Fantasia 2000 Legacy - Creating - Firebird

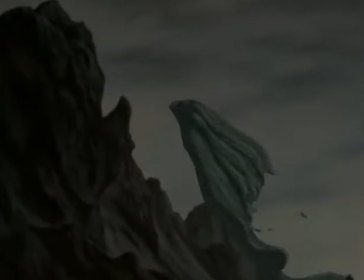The theme that we all thought about in listening to the Firebird music was death and rebirth. This piece of music served as the perfect storytelling device to showcase that in a visual tone poem.
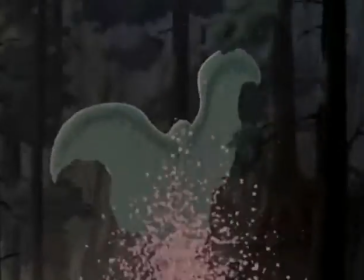The music was so powerful that immediately he was telling a very strong story. My starting point for the piece is working from the storyboard that comes from,
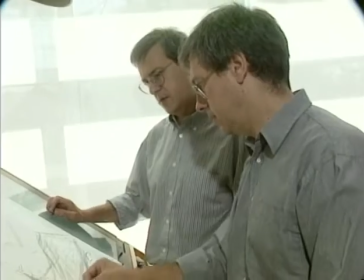in this case, it came from the directors because they're wonderful draftsmen. So they really posed out the look of the movie.
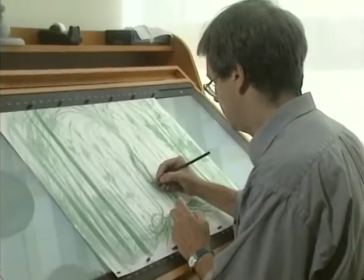So for anybody starting this film was an advantage because we could actually see their vision rather clearly at the beginning as to what they wanted.
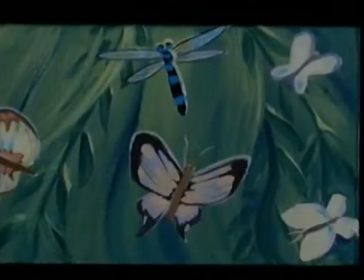Then I go into the process of developing what's called a color script. And it's kind of like the storyboard, only it's on a smaller size scale.
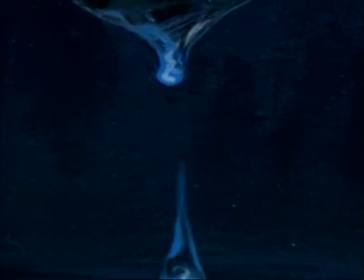But basically I'm trying to do a little color illustration for every scene in the movie, from beginning to end.
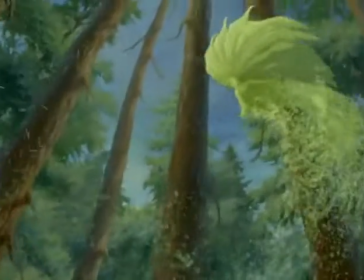So we get a sense in advance of actually going in and doing the scenes, how they should look and how they should play.
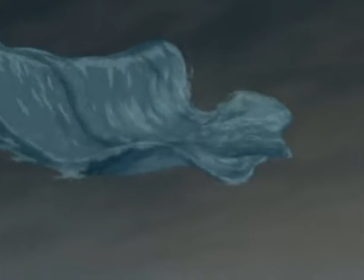What was really interesting for us is how we could show nature. Because nature in this piece is not only a background, this is the main character.
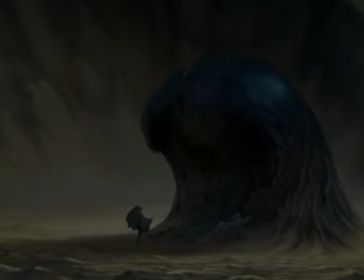And because we found nature is represented by 3 characters,
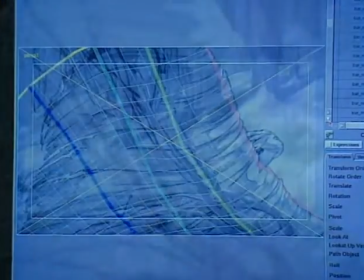the technical challenge was to show that those characters were not just applied on background, but they were moving with the background. Firebird was really probably the most challenging of all the segments from an effects standpoint.
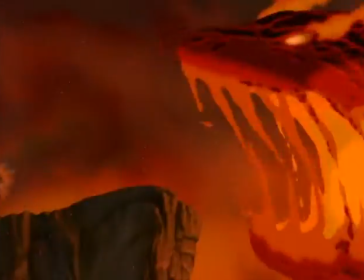The lava creature that we had to create,
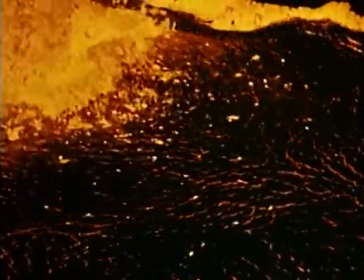we looked at a lot of live action reference, and it dawned on us that there's always a crust forming on lava,
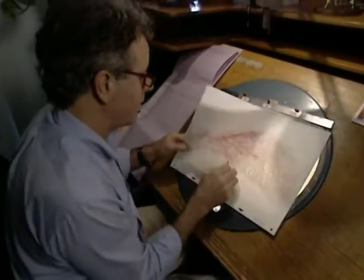and we went after creating a series of elements that combined gave us this sort of a live,
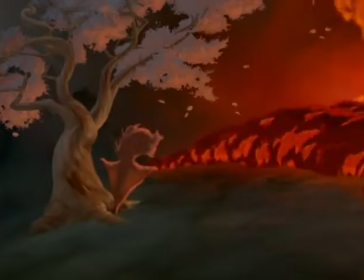fiery creature that had this cooling crust that was always forming on it. I had to literally get familiar with animating molten lava, fire, and smoke and debris, as well as animate this character.
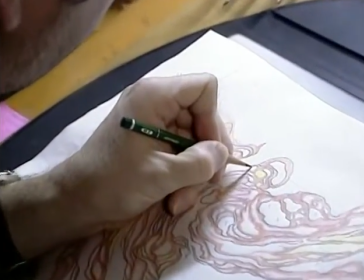But it was all traditional hands-on animation. All of it had to be fitted in and executed by hand. With the sprite in Firebird,
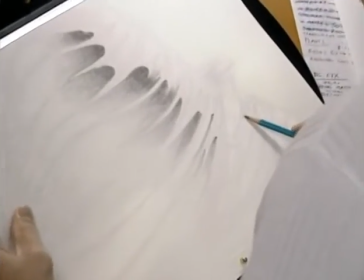we set out to create a character that 50% of it was made up of effects elements.
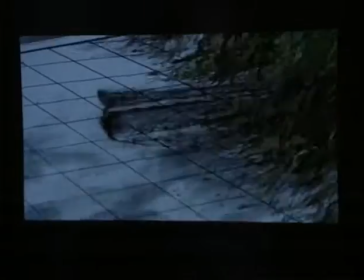As she trails off,
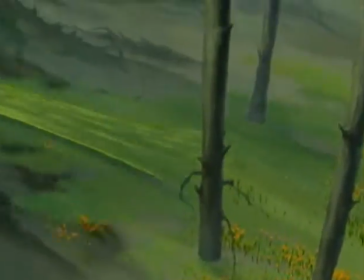we needed to try and figure out a way to blend her into the background and make it appear that she wasn't a separate character from nature, but she was nature. Typically, when you do a character for a film, you have a model sheet that you show the character all different angles and different positions.
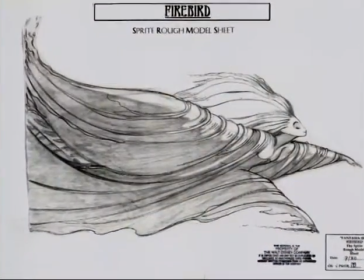But on the sprite, we really couldn't do that because each scene, she looks different.
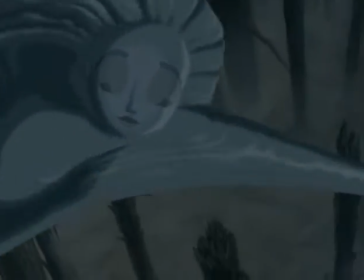Her body changes. Her face pretty much stays the same, but her body changes length and proportion and mass.
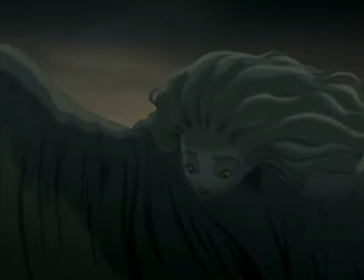So we couldn't really do a classical, typical model sheet on her. She's not a character in a normal sense, but she's an entity.
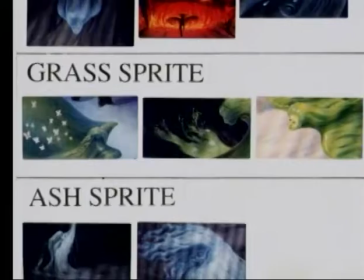So we had to define her different functions depending on the scene itself.
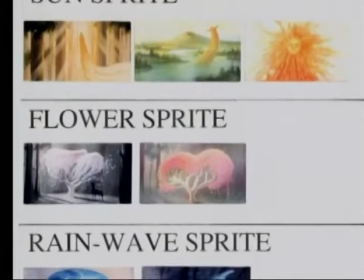And basically, I drew a chart where I broke her down into 7 main areas, each one defined by her function at scene. She's actually a very traditionally animated character, hand-drawn with lines.
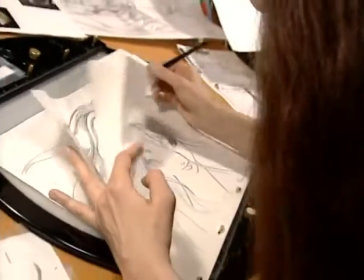That just gets us as far as her having a line quality and a color quality.
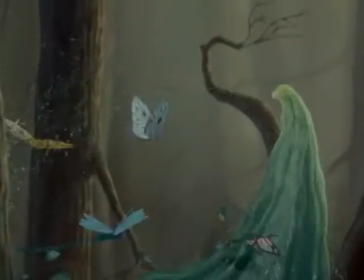What we needed to do was give her texture and give her the elements that made her part of the environment she was in.
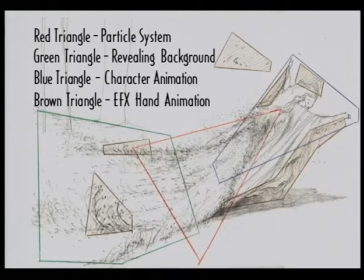We did this by layering her with hand-drawn effects elements in the sense of tones and highlights,
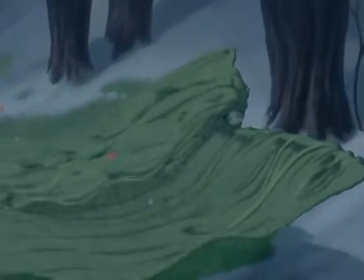with hand-drawn particles moving off her, little leaves and branches and pieces growing from her body,
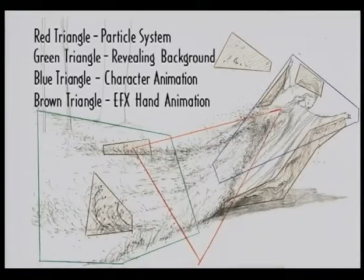and also with CG elements in the form of particle systems, which we could make them be just single blades of grass, or they could be larger flowers and blossoms growing from her body. Paul and Gaetan's vision of the elk was that he was going to be real royal and majestic, like the king of the forest.
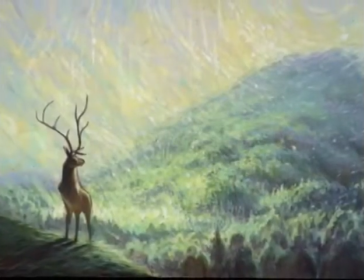I was trying to capture that nobility, being able to walk regally and to bow down,
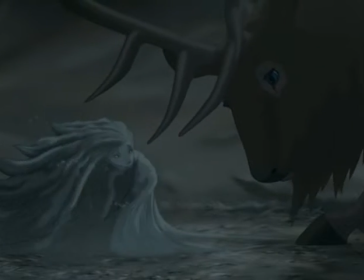and with his eyes to say, come on, get up, or a little tilt of the head, try to give words of encouragement just through his body language.
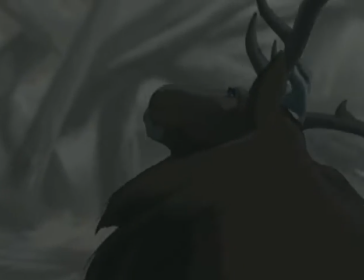So that's a challenge of a character that doesn't have dialogue. Antlers are stiff, they're very difficult to draw in a character that's moving slowly. Interestingly enough, this was the same problem that Walt and his team had on Bambi,
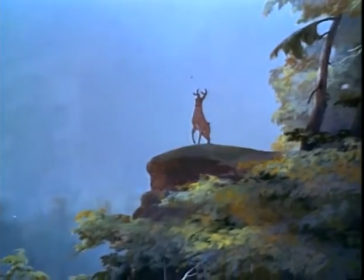how to turn the intricate design of a deer's antlers in space.
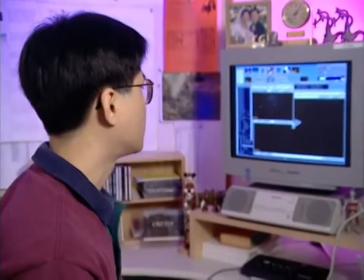The antlers were done by CGI on top of the traditional animation in order for me to figure out the eye line and to figure out how this thing is going to move through space. The project in itself, I feel, is a little bit unique because it's a very collaborative project.
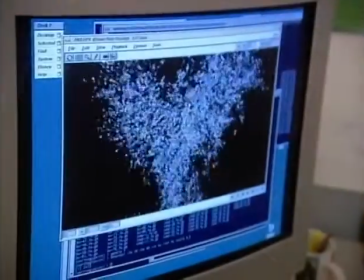The character animators were initiating effects animation. The effects animators were adding to the characters.
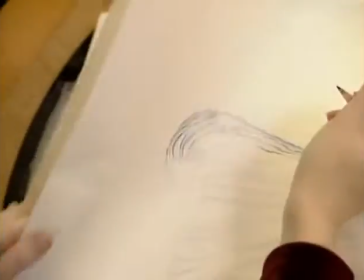The cleanup artists were building on the design of the characters and giving a very sinuous Art Nouveau feeling to the line, because there's a lot of very curving lines. All along the way in this project, the artists have brought a lot to it, and they've really enhanced and built upon that. The integration between CGI animation and traditional work, I think, made a very good marriage. Collaboration is the name of the game in Disney animation,
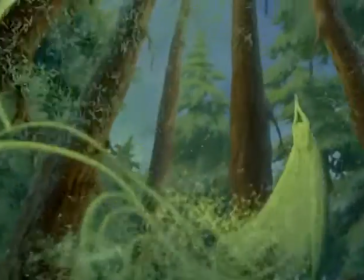and particularly the end of the film when the sprite is going up to the mountain and we're combining
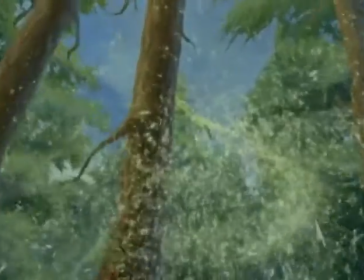traditional animation with particle animation, with the backgrounds and the grass blowing,
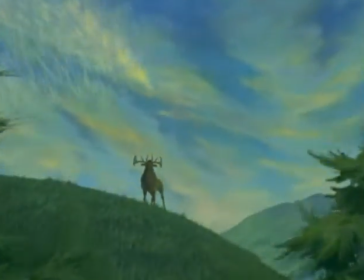which is done with the CGI process.
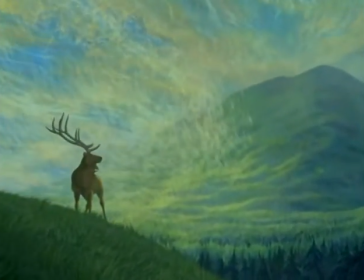And all of these things working together and everybody cooperating and working together, we come up with something I think that is brilliant.